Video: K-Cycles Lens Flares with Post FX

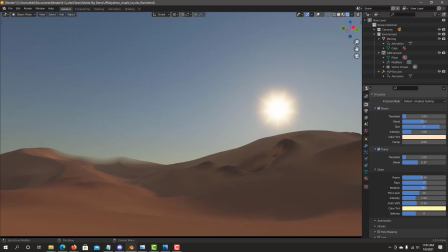7:36 In this case, if I want it to be more blended in, I can actually reduce it and it'll be more blended into into the scene so it's not as strong so this is more of an artistic effect or you can reduce the intensity of the of the actual glare itself to reduce them
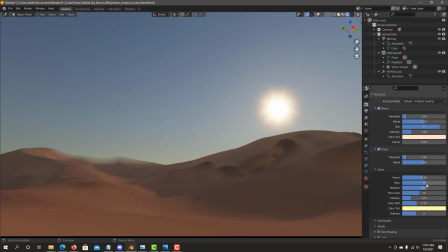7:52 it becomes more realistic as far as the effect and we could add more a couple more rays on it so now i think we have a pretty nice looking glare effect one of the unique things that we have with with k-cycles effects is that we can have all of these effects all
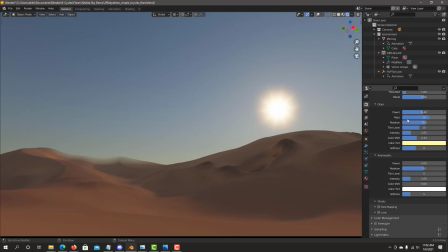8:07 at the same time so we also have anamorphic the same type of settings don't need rays for anamorphic but the rest of them do exactly the same thing start with power in this case we start it looks way too thick for what i'm going on this scene i go and adjust my thinnest
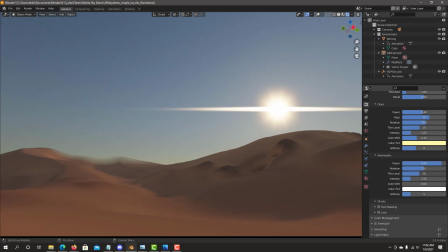8:23 level to something that i think is going to look good i may want to copy and paste the color same color tint into the anamorphic so ctrl c to copy the glare color right into the anamorphic color tint now they look much closer to each other the settings is the same idea we
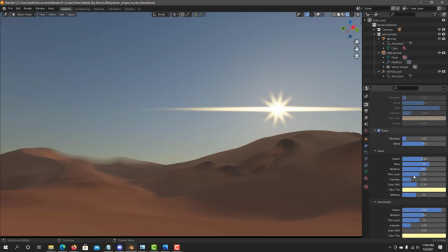8:43 can turn off bloom the flares on sometimes you do need to adjust the ray rotations it's not on top of the same anamorphic ray we can go adjust to something that i think it would look good we can adjust slightly more there so at 15 it looks like it's put together we can
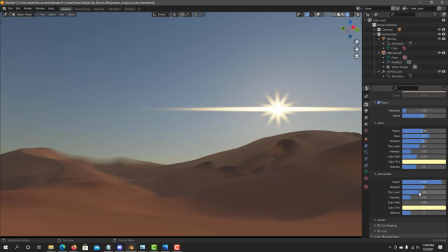8:59 make it thinner if you want by making the thin level higher and also we can adjust the softness in this case you can do a very sharp anamorphic effect like using some of the star wars scenes where this anamorphic is a very thin ray i like to have a little bit of softness
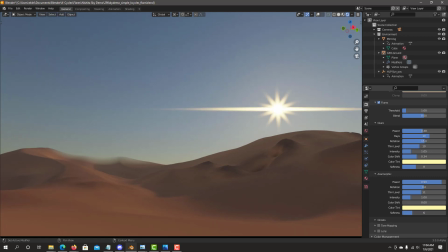9:14 so it looks more blended together with the scene with the sky that will give us a correct level of softness together with the bloom already done both glare and anamorphic now the last effect that we can add to is ghost this
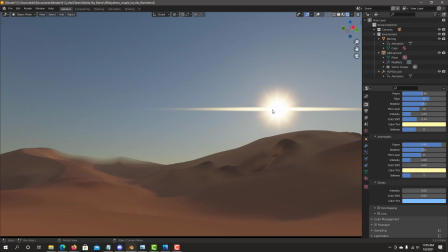9:30 adds an effect that that mirrors the initial sun replicates it out into the scene creating some ghosts of the actual initial sun so we can start with increasing the intensity have some ghosts coming in we can
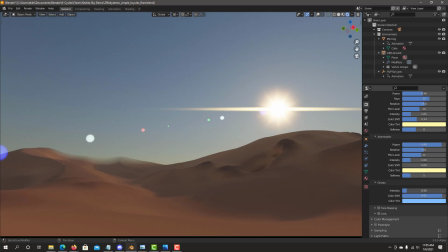9:43 start adding some color shift in this case ghosts are normally like to have them really soft into the scene so i normally have a very low intensity so they don't become too distracting so there's your ghost touch up a little bit of scene and maybe add a little bit i've already touched some these scenes I'd
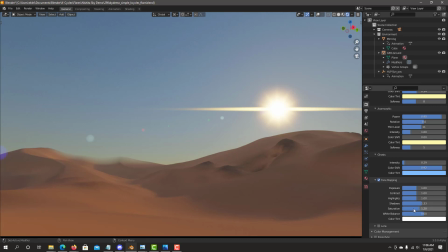10:00 be added increase the shadow for the sand dunes and increase the saturation to give a little bit more vivid color and those were the two things that I've adjusted all of these effects are all real time also I've added on this a little bit of distortion zoom in when you increase that distortion
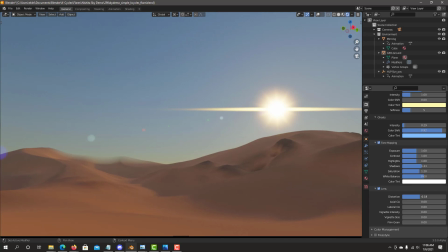10:16 or zoom out to give you more of a feel of a landscaping far away scene I usually go below zero for that effect that's just Sunflare the anamorphic a little bit longer we can increase slightly the power tweak down some of the intensity for that anamorphic that was giving us
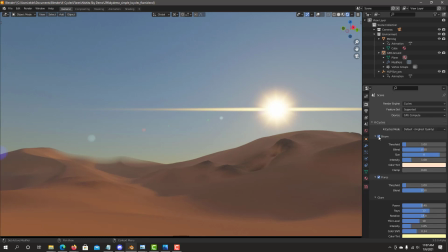10:34 flare effects all of them are working together and obviously we can go back and
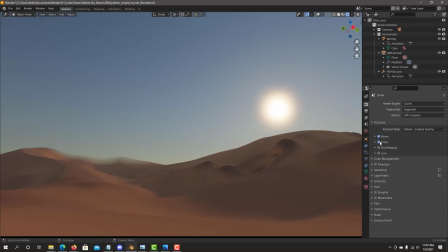10:39 I'm all off or we can go back on and now we have a
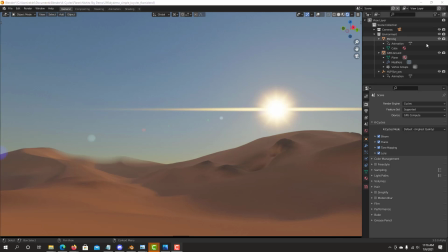10:43 very effective sound flare so now we are ready to do a final render so we hit f12 we should
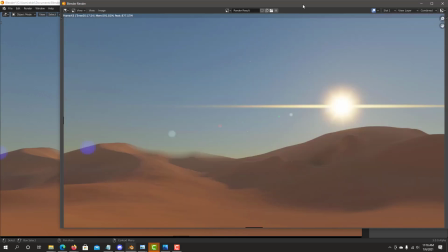10:51 have a match of what we actually have on the viewport and if you at it typically have the same effect on the final render.
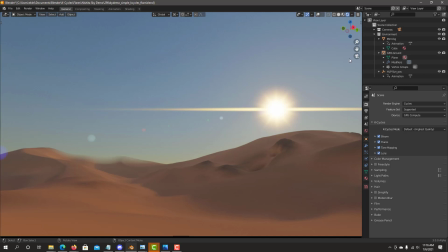10:58 One issue inherent with this algorithm of the flares, and same would be with the compositor, there's a couple of settings that are resolution dependent, power setting, and also the thin level.